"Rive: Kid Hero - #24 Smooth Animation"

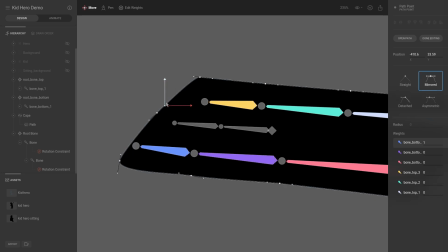rotation or a smooth contour and then we are going to hit escape select the path
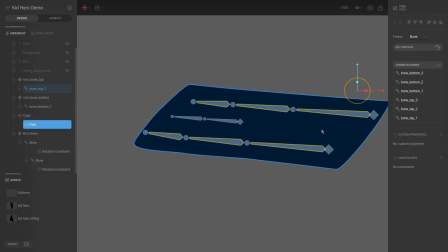and then you can see we have all the bones but we don't have these bones configured yet you can see these are highlighted so we're going to say plus bones and then we're just going to make sure
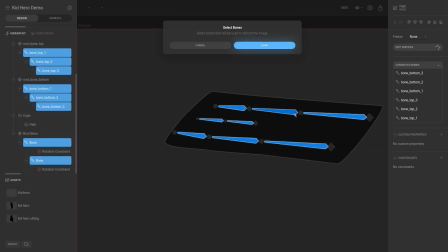to select all of them if you don't select all of them you will lose the weights that you've already assigned so we're going to say done and then
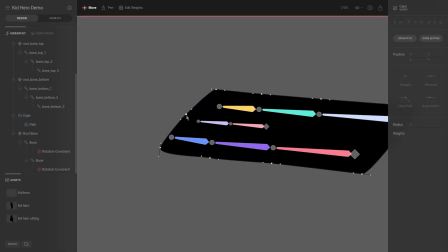go back to cape hit enter and now you can see that we can assign the weight for this as well so i just hit w
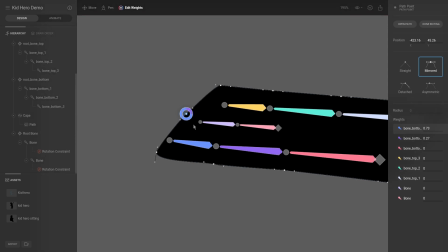for edit weight and both of these um let's say t for translate both of these i want them to have the exact same weight so we're going to set them to be equal to the pink one so
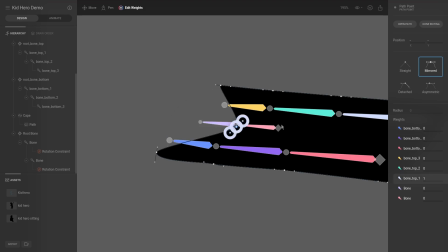i want them to follow uh not the pink one sorry i want it to follow this over here and how do i do that i assume it's this one uh sorry i set it to be the white one we want
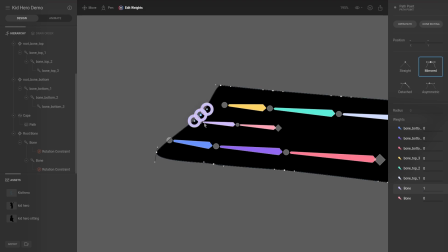it to be the pink one okay perfect so this one will follow that point exactly now and we will have like a slight little bend so let's hit
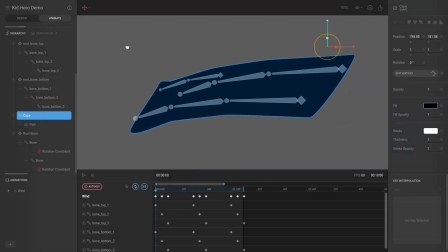escape and go to animate and then see what this looks like okay
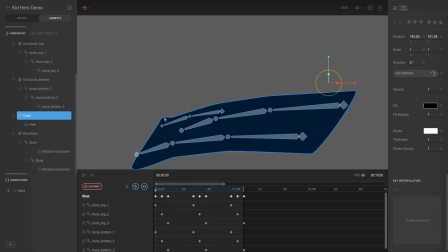we're beginning to get an effect as you can see over here it's way too much of a difference and
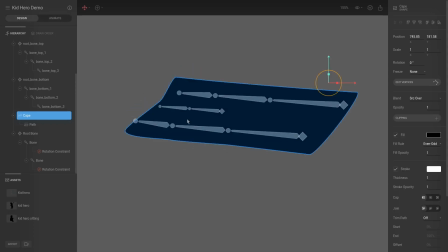here it's far too it's not enough so we're going let's select the root bone hit t for translate and just move this down maybe out of the way a bit
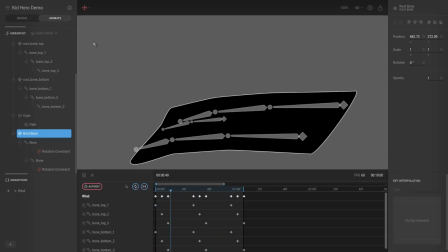and then go to animate and that is not what i want maybe we can bring it in more like this
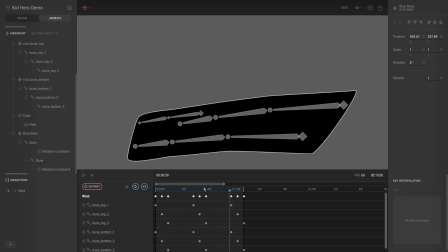animate okay at this point i have been stuck in this loop in the past um i would need to modify these vertices slightly so i'm not going to waste your time doing that this is essentially at the point where it just needs to be played with and tweaked with in such a way
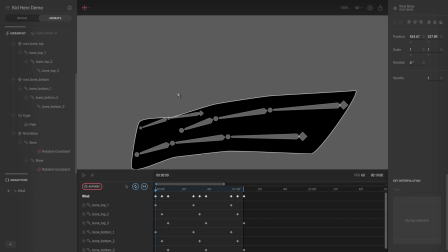that you can feel that yeah this is a natural movement yeah it's the correct position yeah the weights are fine so i will be recording and depending on how long i take i might fast forward um but yeah once it's at a position that it's ready i'll walk you through what i did so catch you in a minute
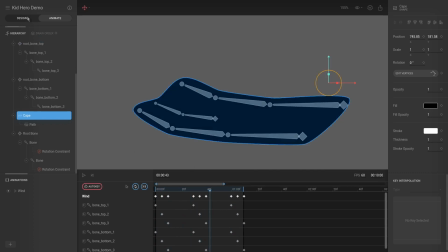okay just as a quick catch up um what i've done so far is i just
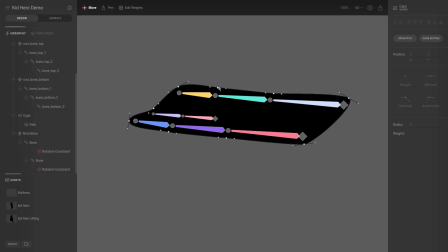went to the vertices and i brought all of them in a little bit so i made sure that the vertices were very close to the bones and then i selected all of the vertices and i just made them mirrored okay so just to make sure that there's a smooth motion always because
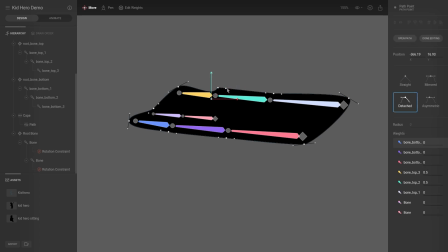detached at times uh you can you can get like a motion that's like this very jaggedy so i don't want that i want it to be mirrored to make sure that it's always continuously smooth as this is cloth that we're animating um well okay i keep saying cloth i don't know i
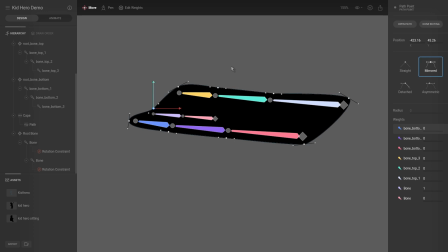don't even even know what a cape is made of but it's a it's the same effect i guess um so let's uh i'll i'll get back to you sorry for the mumbling i'll get back to you once I'm done with the next portion okay
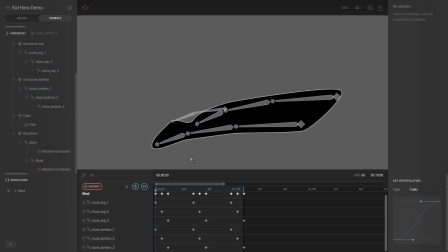so I've played around with a couple of things I'm quickly going to run you through what I did and then I'm going to show you the real piece of magic the piece that will bring all of this together because currently there is something off and I realized what that was now so what I did is we
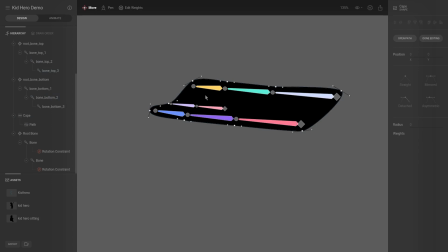jump back to design and we go to edit vertices I just made sure that all of the vertices were very close to the joints as i mentioned same for this one and um
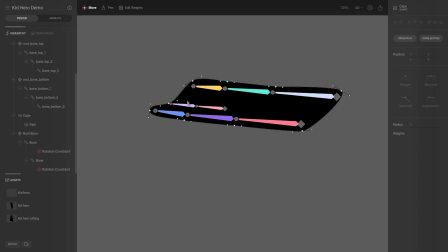that is all i did i didn't change anything else and then for the actual bones and for the constraints you can see that the constraints have a strength option so by 0.8 this would follow the rotation of this bone by 80
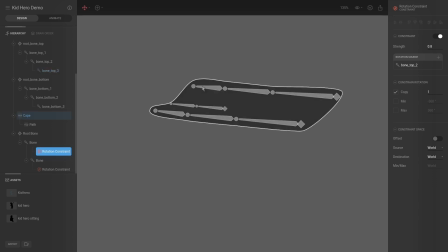percent and so it won't be as precise or exactly the
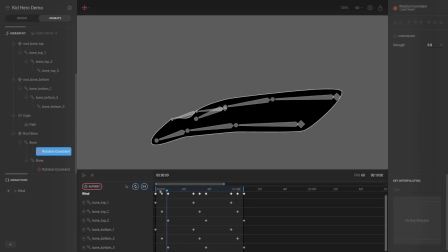same rotation and then next i went back to animate mode and then i simply um just increased and exaggerated the animation so for each of these bones i selected them hit r for rotate and just rotate them down a little bit and i did this for each of the keyframes where the bones
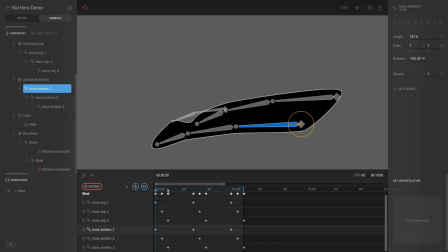are actually animating so i'm going to undo that i don't want that and then um let me show you what the animation is at the current state so now with the exaggerated movement it's way easier to see that we have like this little bit of a distinction in the cloth or in the
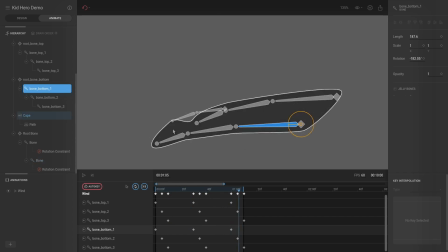cape and as it reaches like that you can see that it it's like semi like there's wind below it that's pushing this middle piece up and you can kind of more define where the corners are because of this movement um obviously
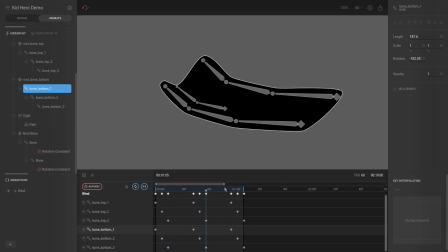we can play with this until we are blue but the real
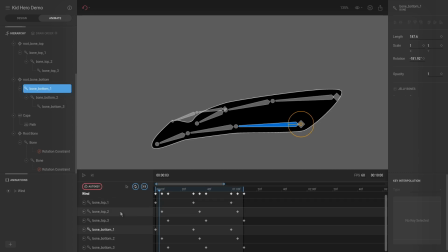piece of magic that i want to show you now is the fact that we have this problem between this position the start and to the first keyframe for bone two and bone three we have this problem where we don't have any movement if you pay attention to bone three
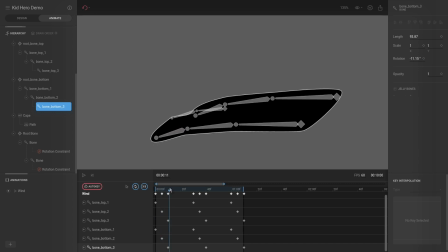it doesn't do any rotation until it gets to its keyframe so this is essentially dead weight or lifeless animation lifeless movement up until this point and the same for the
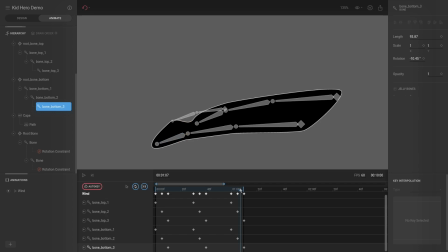um end over here with this keyframe over here until the very end nothing happens and same for this bone as you can see at the end it doesn't do any movement it's just completely stiff so imagine this is the corner or keep your focus on this part over here
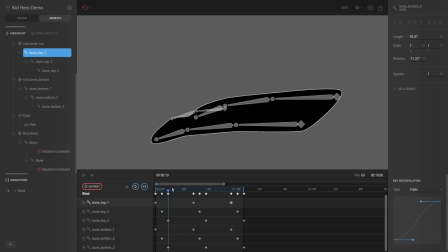you can see that throughout the animation that is moving it's fluid and then it reaches the end and it's suddenly stiff for a couple of frames and that is obviously not natural so we want to find a way that we can make this
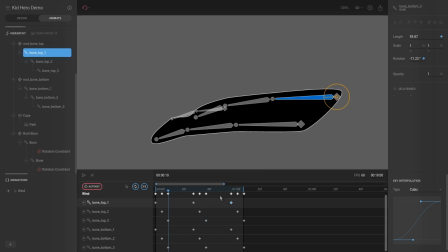animation not have any um locations where it's stopped in motion so there's a couple of there's two ways and that i know you can do it you can either key in all of the animations at the start and key in all of the animations where it should be at this point at the end and then cut off what you don't
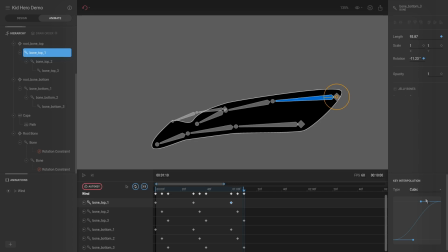need and then play around with the cubic interpolation to get exactly what you want okay so what we will do is we are going to end the animation over here because this is the starting point of the animation where the root bone or this bone number
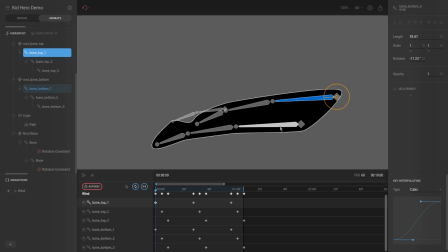one bone top one and bone bottom one where they start start moving so we want as this is the start we want it to be the end as well so we want to cut off all of these animations behind it so we're going to drag in our work area and
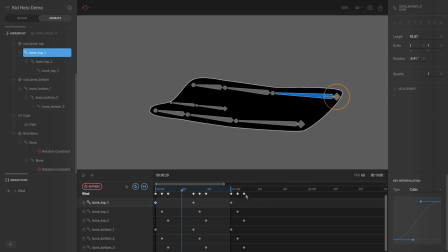then let's just hit play now you can see that there's this jaggery movement because we're cutting off all of these animations however
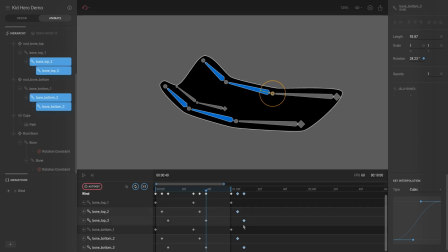all of these keyframes over here these two four six ones actually just two four these four key frames over here are duplicates of these four so we need to basically find the point in time
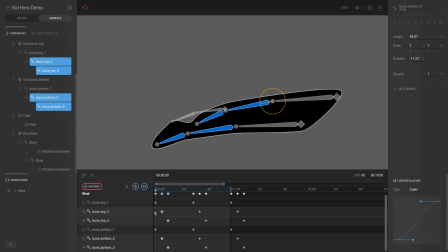that it needs to interpolate from this value or we need to find the value that it needs to be at this point and then interpolate it from here to the end and we need to make sure that we keyframe a value over here so that this interpolation happens from here to that keyframe